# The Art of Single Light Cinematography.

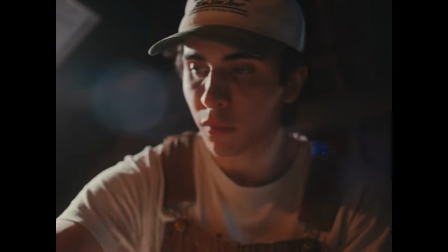[0:00]
So last week I made a documentary and it's like two minutes long, super short, you can watch it up here,
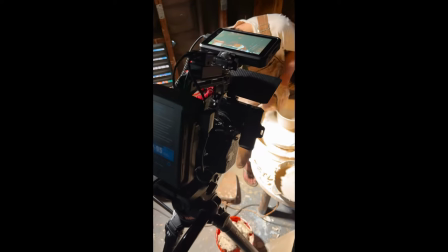[0:04]
but it just has some shots that I'm really proud of and there's a couple techniques that I used that I think worked really really well and I want to talk about them today. Kind of break down how I lit this project because usually I'm working in outdoor environments where the only lighting source I have is
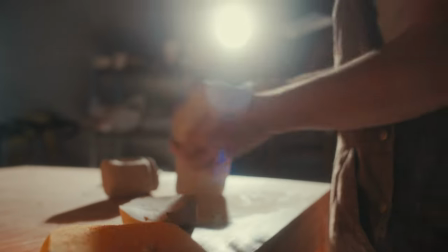[0:17]
the sun and this one I actually got to be in a dark space and manipulate some lights and I had a lot of fun with it and I pretty much
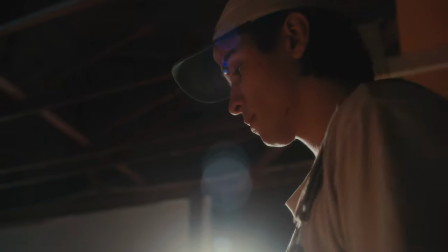[0:24]
just used one light source the entire time and so I think it's cool to show how much you can do with really just one light. So let's jump into it and look at a couple of these shots.
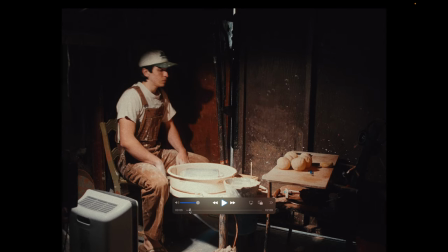[0:33]
If we look at the first shot here you can see it's just a fade in and it's just a wide of the entire scene basically and again super simple. I mean there's one light lighting this shot pretty much. It's just a 300 watt light at like five percent brightness just pointed straight down from above over his shoulder and it just kind of isolates the surrounding areas.
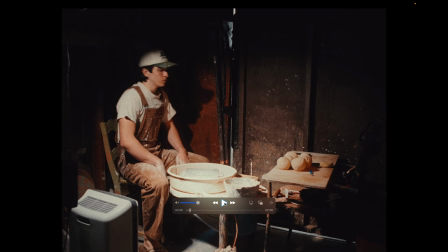[0:51]
Yeah it just makes the darkness fall off all around and it lights the scene pretty dang well. Usually if you're lighting a scene like this in a documentary you would use softer light with diffusion because it makes skin look better but in this case I was surprised how good the harsh light, I mean direct out of the light looks and yeah I think it's something that I could use more often and it's not a bad thing at all.
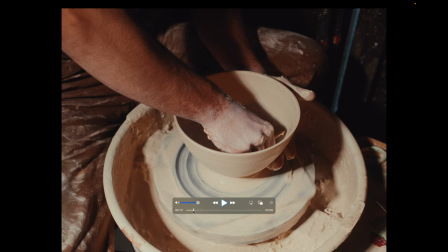[1:12]
Now something that did help me out here is that because the pottery wheel is this lighter color and you're pushing this harsh light from over the shoulder basically down onto it you're getting bounce back up so it's acting as this natural bounce that's essentially enhancing that light and creating a soft look back
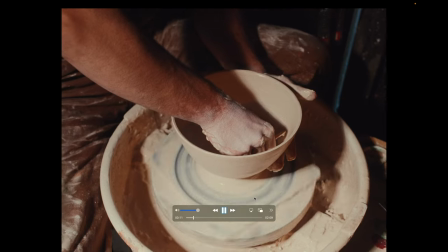[1:26]
on the face and I think that really helps a lot. So as you can see here just a collection of some slow motion shots, some close-ups, some wider shots,
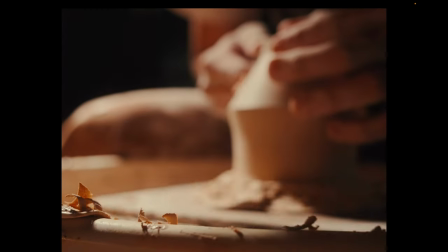[1:34]
just a variety to get the idea of what we're getting here but again all one light basically.
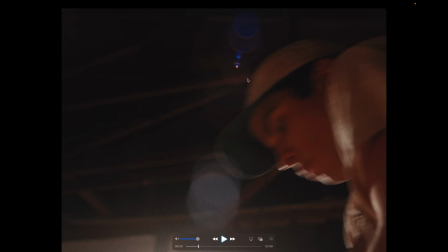[1:40]
So in this shot you can actually see the flaring of that 300 watt light in the background and I really liked having it super backlit just giving this edge light and just illuminating the shot with some flaring and I just thought it was a nice touch.
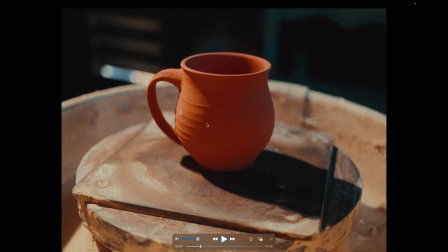[1:50]
This shot right here is basically just that singular light source coming across here but I did add a tube light in the back with a bluish color to enhance a little bit and add a bit of color separation. Now in this shot there was another light it was just a practical that we had there that was this kind of spotlight super tungsten looking light
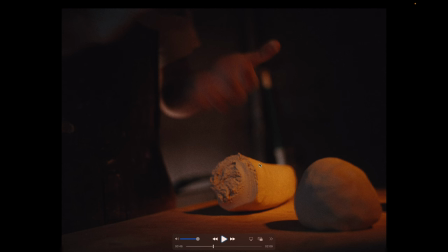[2:06]
and I basically just pointed at the table had this really nice warm look and then you can see in the background here the cooler look of that main light source that I was talking about so just a little color contrast and I used that practical in a couple shots to just aim and point and create again some more color contrast and I think it added a nice touch.
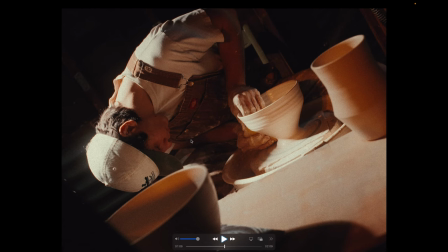[2:22]
So this right here is one of my favorite shots in the entire project just because the angle of the potter with the angle of
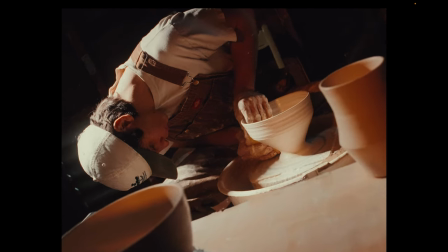[2:27]
the camera kind of work in conjunction to just create this crazy dynamic move with the pottery wheel spinning.
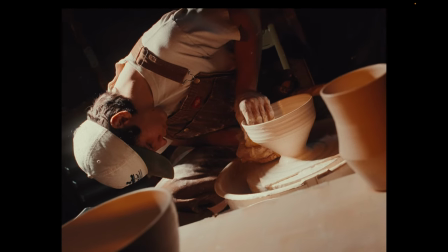[2:32]
It's just really really cool. I love it a lot but as you can see again like the lighting is so simple.
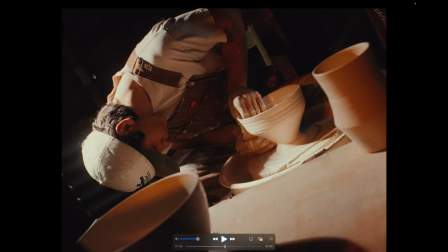[2:37]
I mean it's just one source coming across here across the top hitting over here and then you can see a bit of the warmth coming from that practical that I was talking about before but really really simple lighting. I mean, it just gives you this super contrasty look. It's really harsh lighting, but it looks really nice, which is pretty unusual to say.
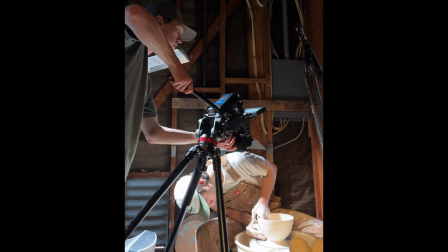[2:53]
Also, something worth noting is that I shot this project on a vintage lens. It was the Canon FD 35mm F2, which is a fantastic lens,
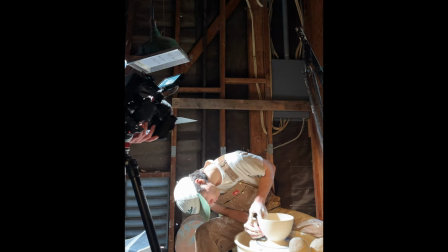[3:01]
but it is a bit softer because it's vintage, and then I also added a Cinebloom filter to further diffuse the image on top of that. So even though the lighting is technically really harsh, there is diffusion going on in the lens choices that can help it look softer.
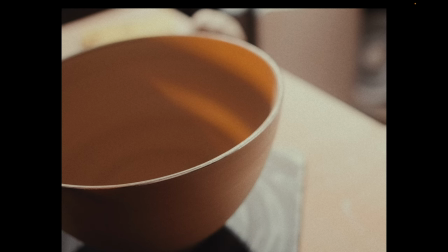[3:14]
This shot is a great example of the color contrast. so we have this cooler light hitting the rim of this bowl here, but then on the inside you have that warmer light from the spotlight practical on the other side, so just some cool color contrast.
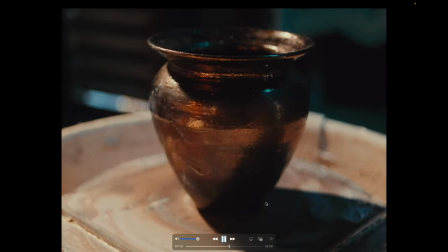[3:26]
And this shot turned out really cool.
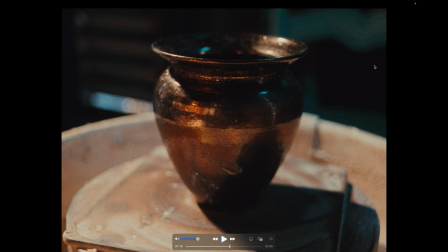[3:27]
As you can see there's a little bit of blue reflecting from a tube light off to the side, but it's mainly just that singular light source that's making all this work.